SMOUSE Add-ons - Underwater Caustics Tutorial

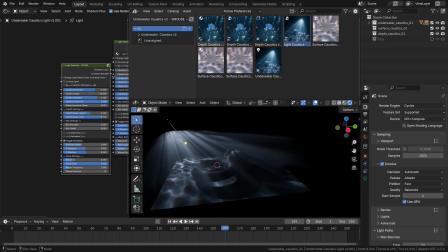16:39 So we can just drag it into the shader editor at any point, and it will create this group for us.
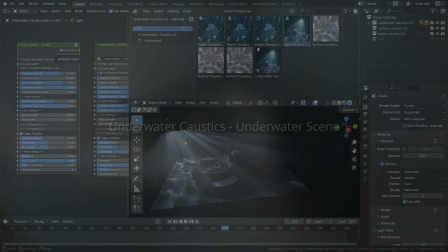16:45 Just something I wanted to point out again. Now let's talk about how you can use this library to add richness and believability to
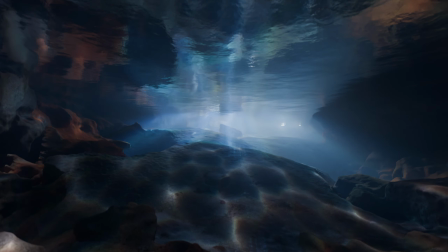16:53 your underwater scenes for rendering realistic light refraction effects there, needless to say.
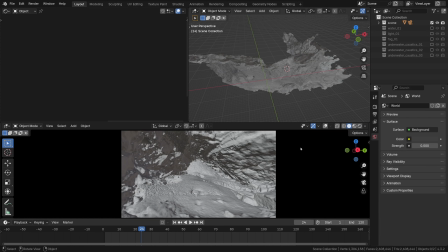16:58 Here's a quick underwater cave scene I put together, and we use cycles here.
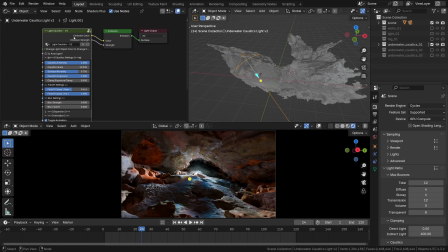17:03 So this is the first spotlight I've added, with the light Caustics node group defining its color and strength,
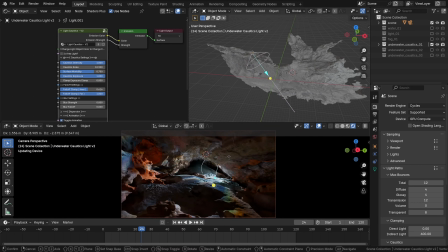17:10 shining some light from the depths of this underwater cave, which is a photoscan model from Sketchfab, by the way. Here I've just quickly dialed these settings to where I like them.
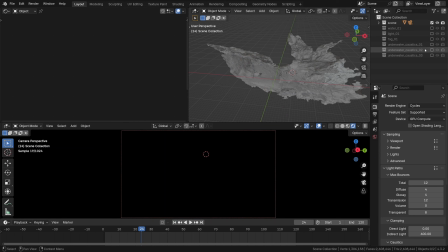17:22 Nothing too fancy. Then to make it a bit more vibrant, I've created a second spotlight with slightly different settings.
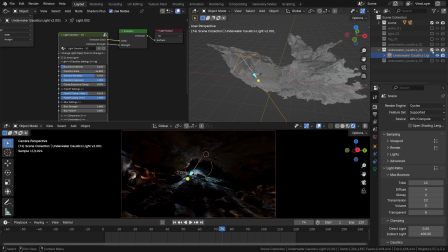17:30 A slightly higher frequency pattern, that is.
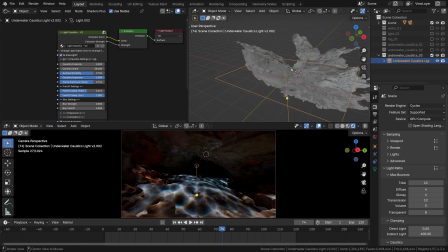17:33 And the third light, this time a pretty large area light with this checkbox turned on. The area light spanning across the entire cave, shining from the top down.
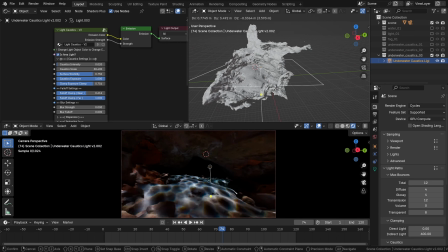17:44 It's top down because I wanted this projection to be not distorted, let's say. All of that is animated right out of the box, needless to say.
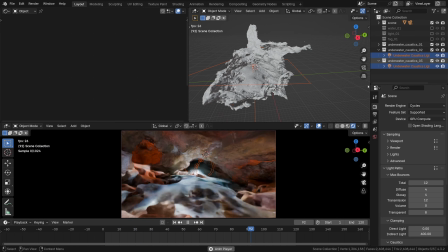17:54 So this is the first caustic pass, and here are all the passes combined to create what hopefully looks like a vivid underwater light play. Essentially, all these light rays create secondary bounces in cycles,
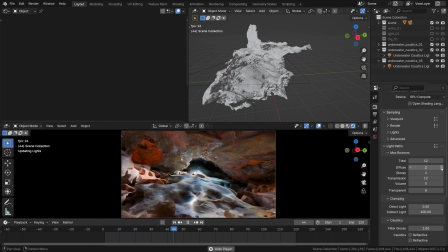18:08 if the max bounce count allows, adding extra realism and also introducing some noise. But that's okay, as we are using denoising here.
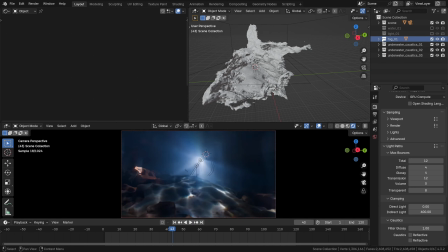18:19 Finally, we have the fog volume here, which really helps sell these underwater effects, revealing the beautiful light beams.
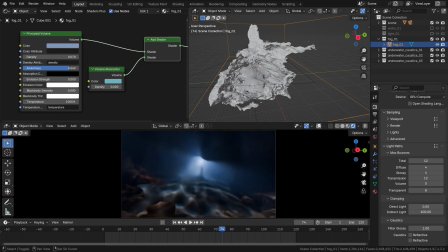18:27 Combined with the blue-tinged volume absorption, it works so well for selling this kind of atmosphere. Since most rays point towards the camera, it looks quite impactful as well.
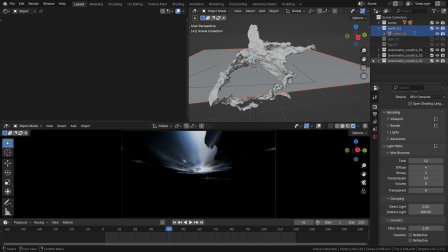18:40 Then, to motivate this whole spectacle, I've added a plane imitating the water surface, this reflective, refractive object.
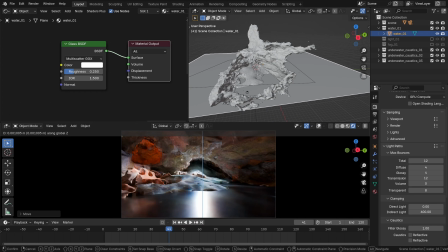18:47 There is an issue though. If you just place an object between the lights and the camera like that, it will block the incoming lights, right?
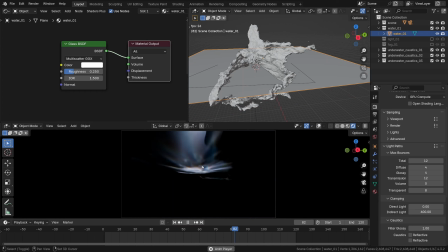18:57 Which is probably not what we want, even though its surface would still look kind of cool, with this fancy effect on top. So to make it more transparent, to actually let some light through, we can either try enabling this cycle's caustics,
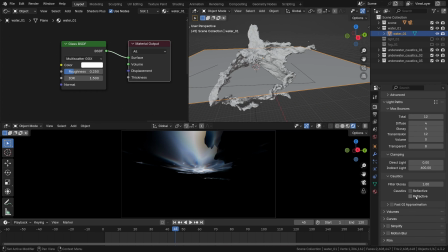19:15 reflective, but mostly refractive in this case.
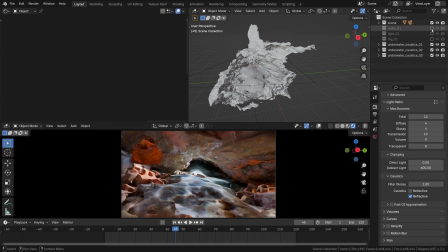19:18 The problem is that, yeah, it will let some rays pass through, but it will just scatter them.
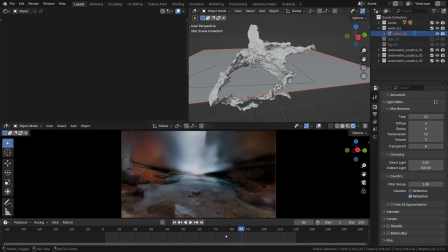19:25 So the caustics pattern will be gone, the beautiful sharp pattern. And that's a shame, right? So that won't cut it. Actually, it won't matter what roughness value is set, none of that will fix it. The lower value in the filter glossy tab won't help either.
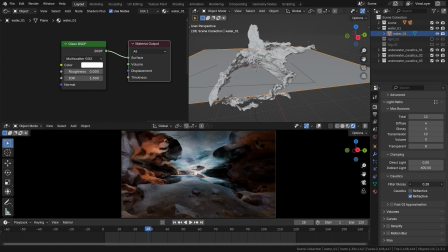19:44 So I guess what I want to say is that the real caustics here are of little use.
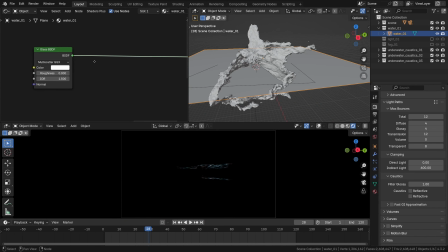19:50 The way to fix it and to make it let some light pass through is to adjust the shader. For instance, to combine the glass shader with something like the transparent BSDF.
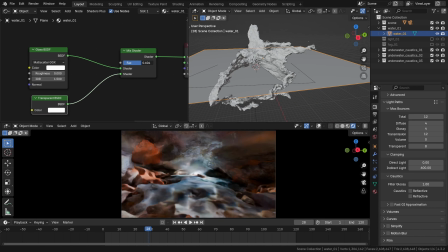20:04 And just make it a tiny bit transparent. And that would kind of work.
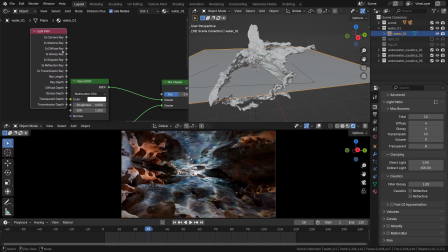20:10 Or we can make it not cast any shadow by adding the light path node and using the isShadowRay output as a mix factor.
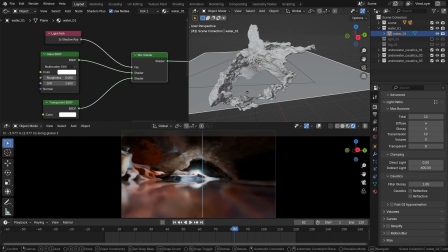20:19 So that will exclude this water surface from casting shadows. And that is pretty decent.
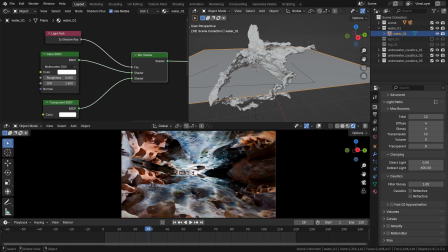20:25 Yeah, it can definitely work this way.
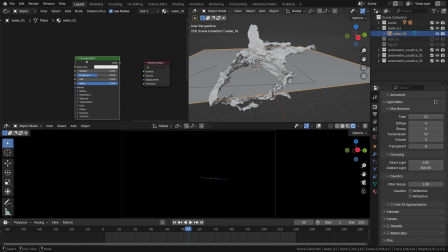20:31 Let's see. Adding the principled BSDF shader, setting the roughness to 0. And the transmission weight all the way to 1, and then tweaking the alpha is yet another way of achieving a similar goal.